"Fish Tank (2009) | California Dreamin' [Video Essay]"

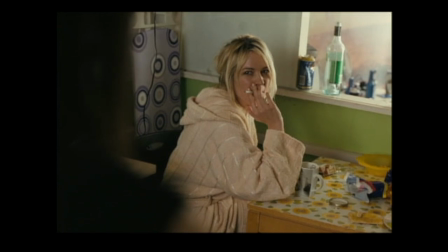From the scene of finding the white horse, Mia goes home discovers Joanna, her mother, has brought home Connor within the same 24 hours.
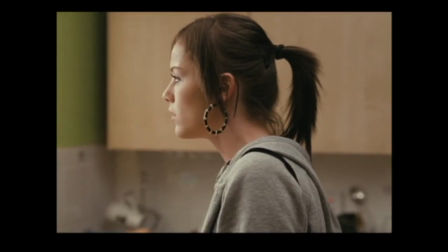And if you have thought about it like that, without any other context, Connor could be like a knight in shining armour, leaving his white steed to shack up with Joanna.
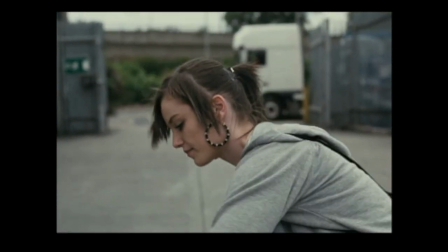But this isn't the case.
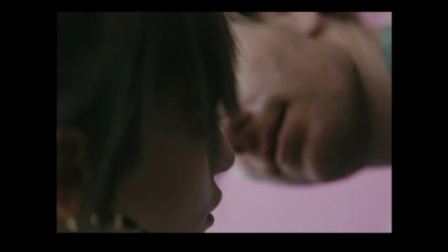The white horse can also represent sexual energy, including masculine energy, as well as strong emotions and passionate desires.
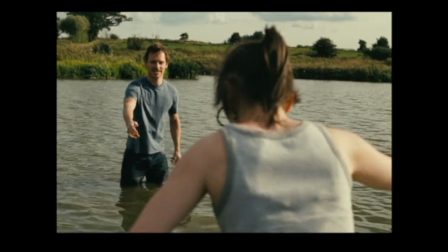There is no accident when it comes to this symbolism. Connor throughout the film is encouraging and patient towards Mia,
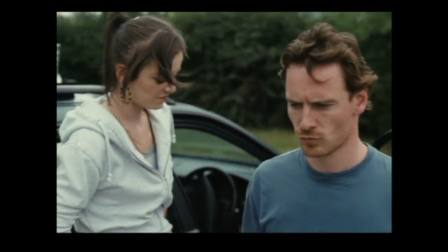deflecting her defensive mechanisms off hurtful comments and making her try new things that her family would never even consider.
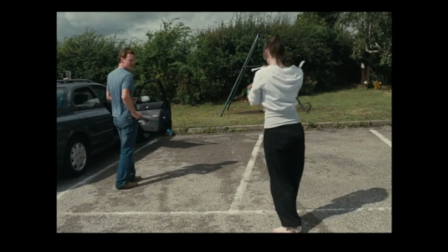From a friend to almost a father figure in a few encounters, Mia finds herself softening to his positive outlook in life.
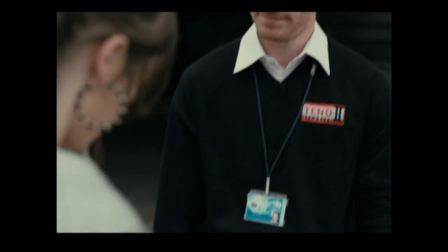And him being the only one that knows about her dancing and open encouragement for her to try out for being a dancer,
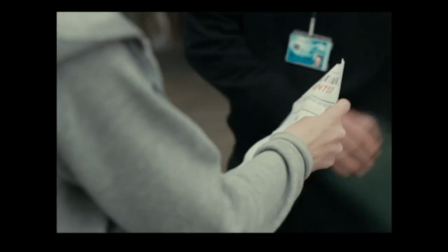it begs the question where the line should be drawn. but the director Andrea Arnold goes further and Connor has drunken sex with her,
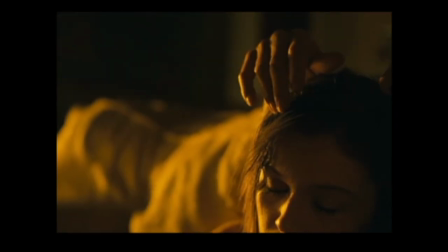making it a thing that happens rather than labelling Connor as a paedophile but rather an immoral opportunist with blurred boundaries.
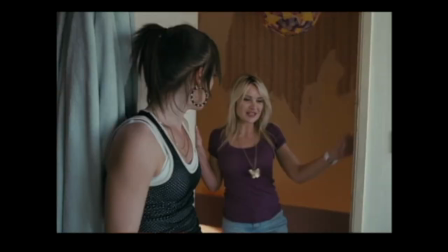This is the same with Joanna,
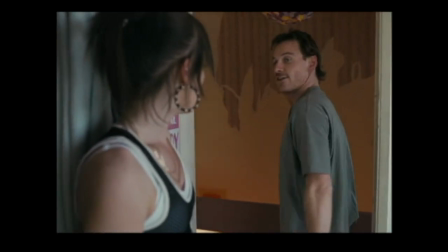her being an opportunity that Connor decided to pounce upon as it is revealed when Mia finds his house and his wife and young daughter on the video camera.
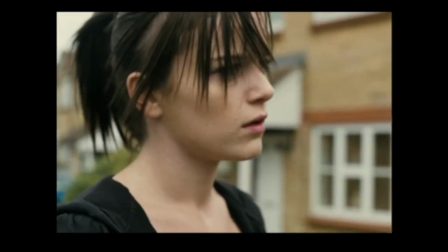Going back to the white horse, it symbolises the instinctive and tamed parts of a personality and how there is a need for balance.
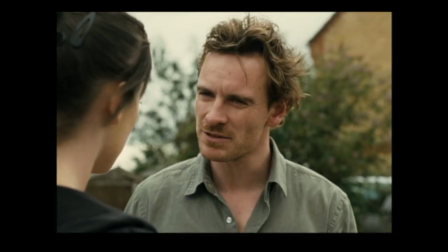Like a warning, both Connor and Mia do not show balance.
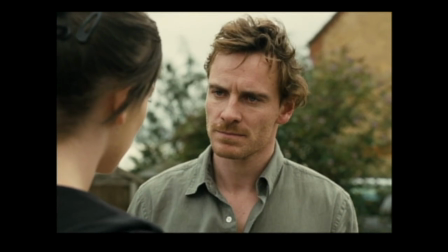Connor with his opportunities with Joanna and then with Mia, and Mia without anger to the point of breaking into Connor's house and then almost abducting Connor's daughter.
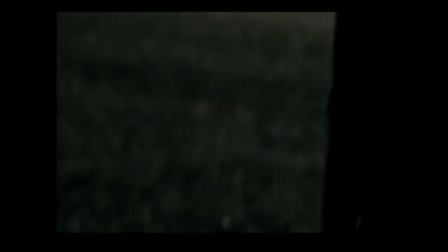Both do things without thinking about the consequences and both make decisions based on how they feel rather than what is correct thing to do.
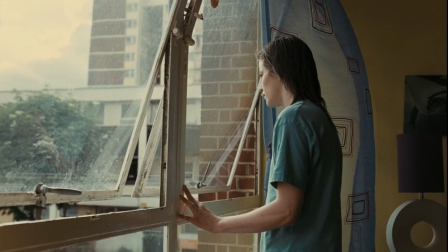There is this sense of sexual repression, especially for Mia who is merging from girlhood into womanhood as well as wrongful release,
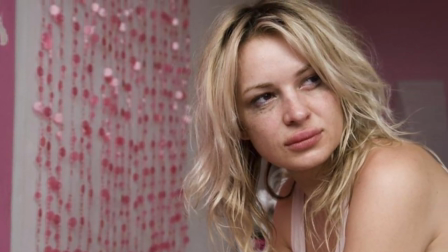Connor having sex with Mia and Mia not having any guidance to know which decisions are the good ones.
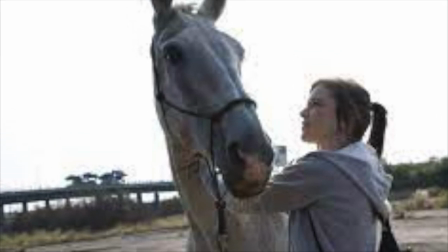Whilst the white horse can be personified as a literal physical metaphor, the chosen music, or shall I say song, can reject that warning further.
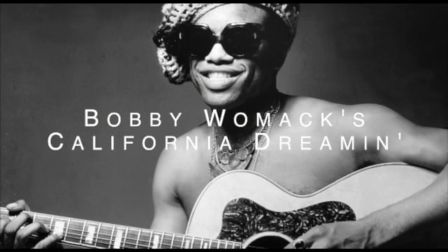Bobby Womack's California Dreaming, known to be Connor's favourite song,
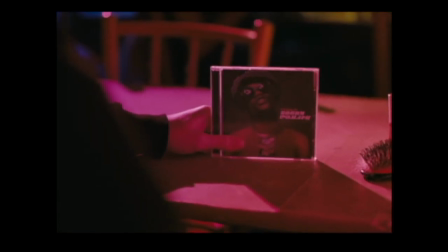and the song that Mia chooses to dance for in the tryouts, is marked more for being a simple soundtrack filler.
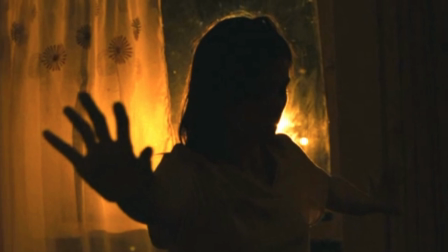Arnold's choice of the song being used three times in the film is to articulate the attraction between Mia and Connor with a sharing of music,
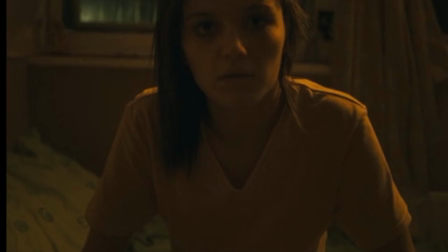and to emphasise Mia's own desires and awakening within this hidden and complicated feelings that she can't fully understand or find the words for,
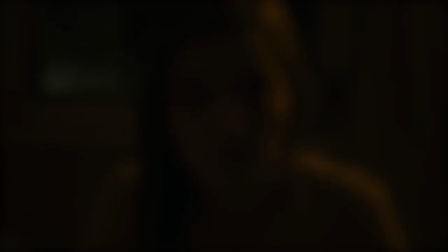hence the choice of the song. Bengel says,
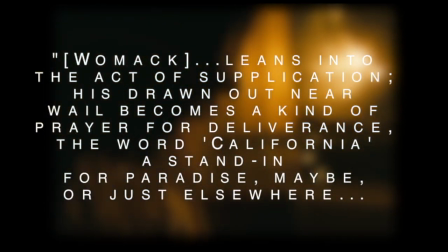Womack leads into the act of supplication, is drawn out near whale that becomes a kind of prayer for deliverance,
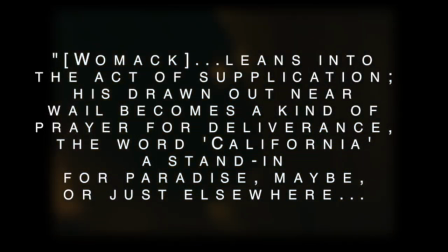the word California, a standing for paradise maybe, or just elsewhere.
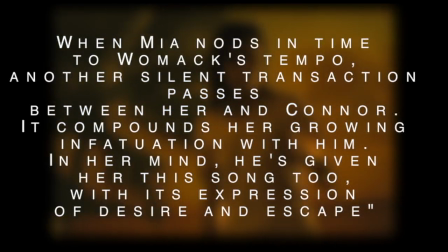When Mia nods in time to Womack's tempo, another silent transaction passes between her and Connor, it compounds her growing infatuation with him.
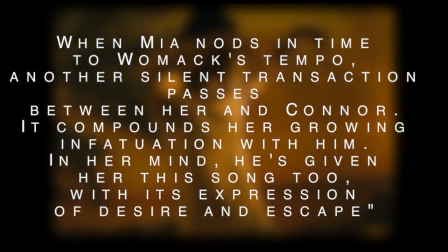In her mind, he's given her this song too, with his expression of desire and escape.
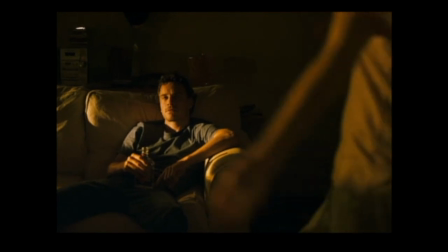The chosen song eclipse the impulse that any teenager has about identifying with her home, but also wanting to leave it as quickly as possible into the unknown.
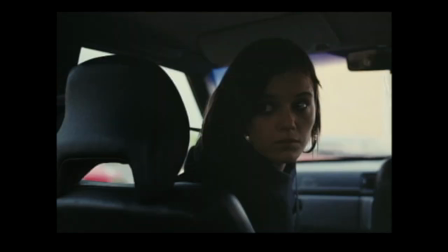Wanting it, but being scared of the sudden change. This can be presented in a situation so Mia finds itself in.
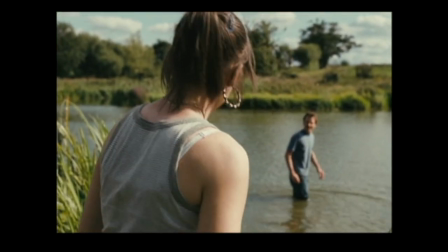The first showing of the song being in the car, a family outing that has Mia being the only one willing to go into the water with Connor,
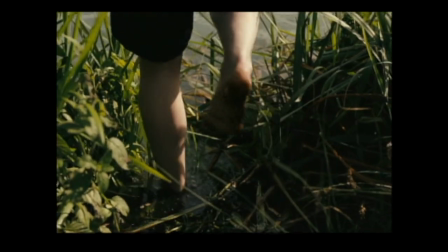and with the awareness that this was considered a unique and rare outing, perhaps indicating that many people grow up and live a whole lives in the same place,
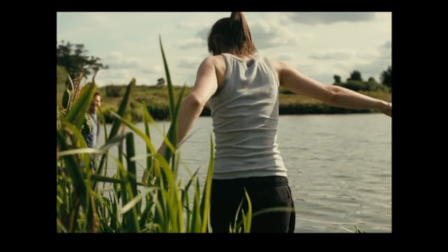this sets the foundations that there is hope for them to perhaps leave, even if it is temporary.
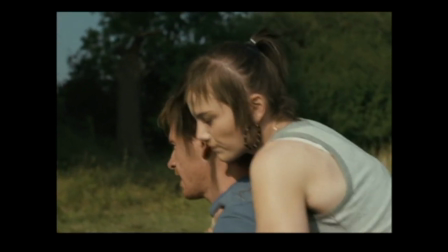With Mia, this becomes truth when she leaves her wails.